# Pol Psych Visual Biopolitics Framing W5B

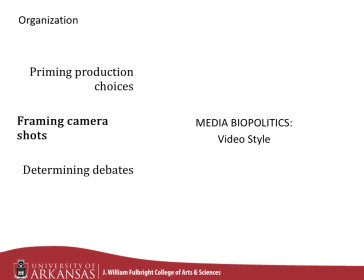In this section, we continue with our analysis of the video style that enhances or hinders a connection between politicians and their followers. We focus on camera shot types with subtle production decisions affecting perceptions by the general public.
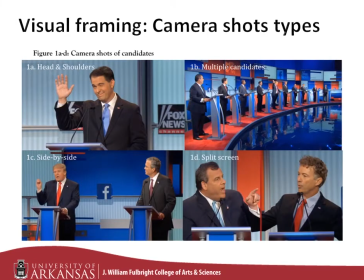There are four major camera shot types that we see in competitive politics such as debates. They are head and shoulders, side-by-side shots, split-screen shots, and multiple candidate shots.
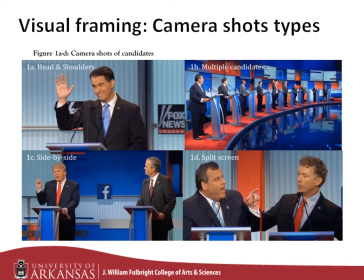We will next consider each of these camera shots that frame how we see political figures in greater detail.
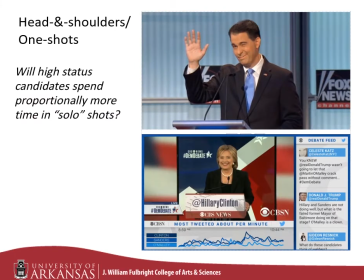Camera perspectives that focus on head and shoulders of the candidates place the candidate in an artificially intimate face-to-face relationship with the viewers. This in-your-face politics either leads to greater connection between the viewer and the candidate, or it enhances antagonism.
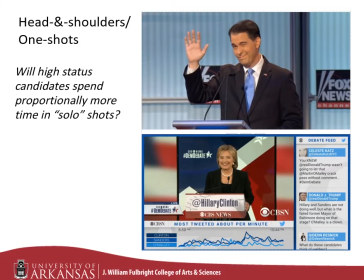Of course, this builds upon pre-existing relationships that the viewer has with the candidate, with emotional response enhanced by how close the camera gets to the candidate's face, just like in real life.
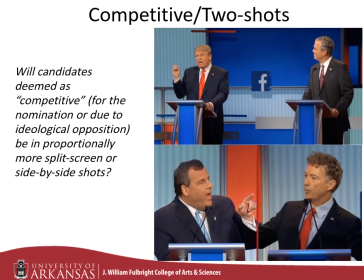When candidates are shown next to each other, whether in split screen or side by side, this juxtaposition heightens the perceived conflict by emphasizing visual comparisons. Often, these comparisons may be made based upon electoral status,
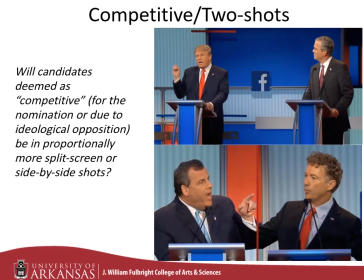especially as candidates are arranged on stage based upon their public opinion polling numbers, or based upon ideological conflicts that make for good television. In the bottom shot, what is interesting is that New York Governor Chris Christie and Kentucky Senator Rand
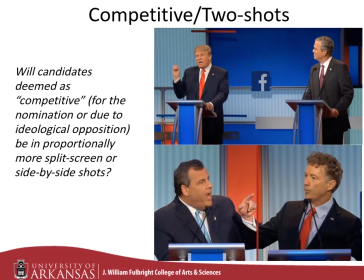Paul look to be entering into a near fistfight over ideological differences regarding constitutional interpretation. But this is because they are across the stage from each other and separated by 8 other Republican Party candidates in this early 2016 presidential primary debate.
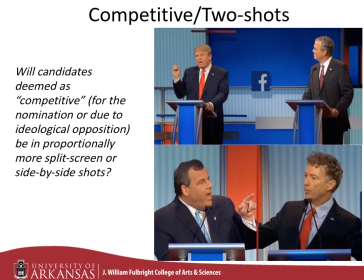In other words, they're just trying to communicate with each other over a distance.
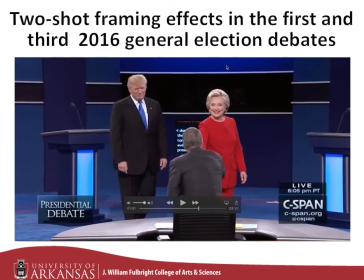As we know from our previous work, initial impressions matter, especially those that are pre-consciously processed. When candidates are in the same physical frame, viewers have the opportunity to directly compare contenders based upon weight and height, and nonverbal actions.
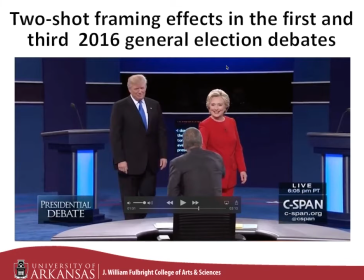In this scene, we see a very obvious height and size comparison based upon the lines in the background of the stage. And, as seen in the second town hall debate of the 2016 presidential election, where at times Donald Trump appeared to loom large behind Hillary Clinton,
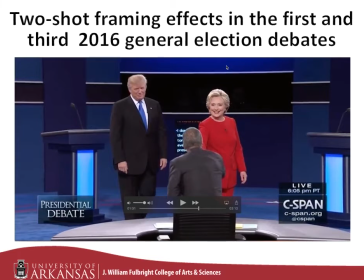nonverbal behavior, even more than policy statements by the candidates, can become the main story.
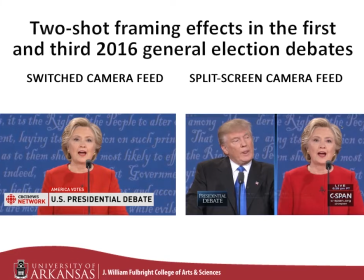Split-screen shots provide viewers the ability to see both candidates up close and personal and monitor their facial reactions when the moderator raises questions or the opposition candidate raises attacks, makes claims, or defends against questions and attacks.
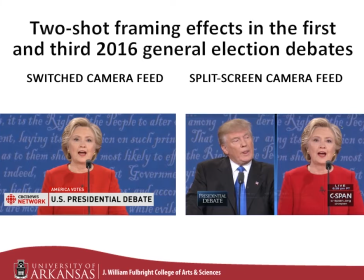These choices between either split screen or what is referred to as switch camera feed that allows for multiple perspectives have implications for how the public views candidates. In 2016, most media outlets chose to present candidates predominantly in the split-screen format.
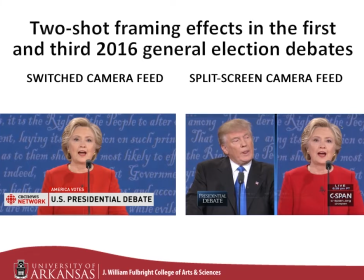But when colleagues and I here at the University of Arkansas directly tested the effect of camera feed choices, whether 100% split-screen or 100% switch camera feed, on the perception of Clinton and Trump's leadership traits,
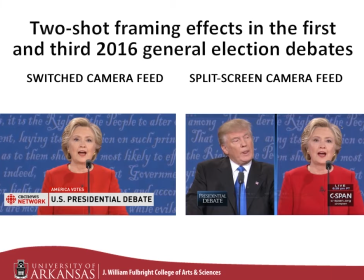Trump was affected by the camera feed across a broader range of traits, 9 of 19 traits to be specific, than was Hillary Clinton, 3 of 19, thanks to his nonverbal behavior. Trump was seen as more sophisticated, honest, attractive, sincere, strong, active, intelligent,
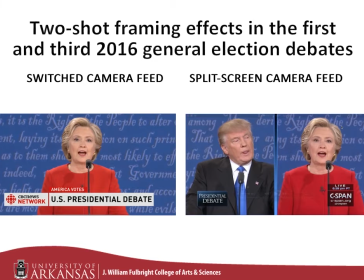trustworthy, and generous in the switch camera feed when compared with the split screen.
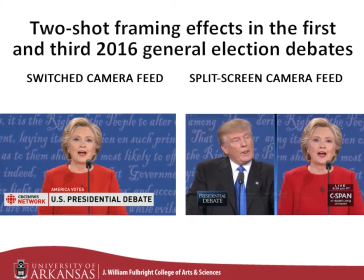Clinton, for her part, was seen as more strong, competent, and intelligent in the switch feed than the split screen feed. This suggests we might have a more skeptical view of politicians when we can keep our eyes on them.
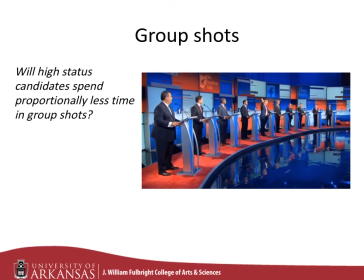Multi-candidate shots, in which candidates are portrayed as being part of a group, can be seen as reflecting diminished stature if that is the main camera shot that the candidates are shown in. This is especially the case when the stage is full of candidates, upwards of 10 total,
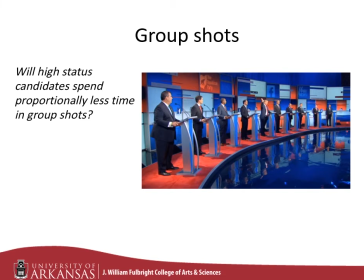as it de-emphasizes detail while emphasizing social comparisons in terms of size, posture, and hand and arm gesticulations. What we found from the 2016 initial Republican primary debates was that the Fox News, almost all candidates' time in group shots was the same,
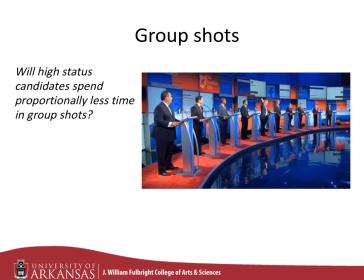but the greater overall time for Bush and Trump being shown in other camera shots made their proportions much lower. As expected, a similar situation was seen with CNN's treatment of Trump and Bush.
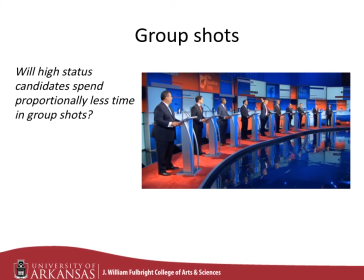However, the faltering frontrunner, Wisconsin Governor Scott Walker, spent the highest amount of time in the group shot. He dropped out of the race very soon thereafter. There are ways to stand out from a crowd of candidates on stage.
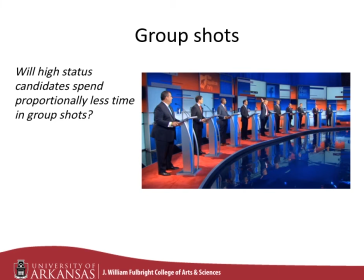Here, we see Donald Trump raising his hand when asked by the Fox News moderator if there is anyone on stage unwilling to pledge their support to the eventual nominee of the Republican Party and run an independent campaign for the presidency.
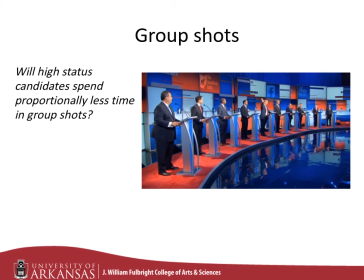Not that it made a difference, ultimately, but Trump's willingness to turn on the Republican Party establishment made for great television.
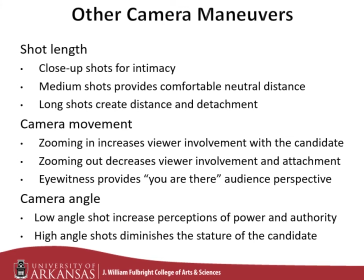Each network also engages in a broad range of production approaches that involves actual camera maneuvers. These include the shot length, the camera movement, and camera angle. Each of these influences perceptions of the candidates, although systematic testing with political figures has yet to occur.
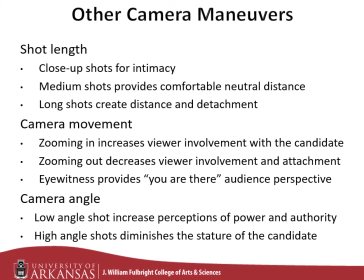What we do know is that these types of shots are seen in political coverage, including presidential debates. Shot length connects rather closely with camera shot types, whether solo shots, split-screen shots, side-by-side shots, and group shots.
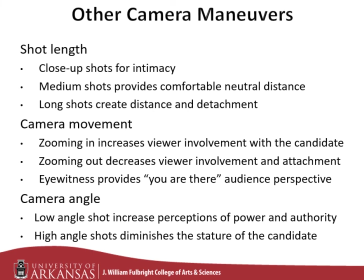Camera movement matters by providing insights regarding approach or avoidance of candidates, with zooming in bringing the viewer closer and into a more intimate position. On the other hand, zooming out moves the viewer away, virtually.
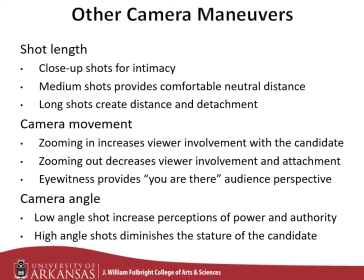Finally, the you are there perspective of the camera in the audience provides an eyewitness view of the candidate. Camera angle, likewise, reprises our experience with power. When we are children, we look up to adults with their authority and power over us.
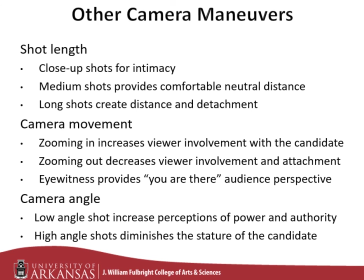When we are older and larger, we look down at those without authority. And maneuvers play a role in how we view the world in a very subtle, indeed likely pre-conscious, manner. This most likely influences how we view politicians.
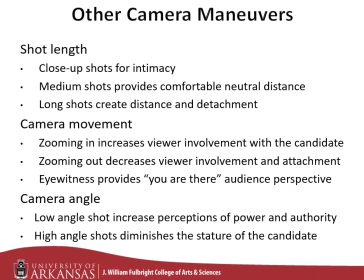Paying more attention to camera shots will provide us a better understanding of the influence of visual media politics.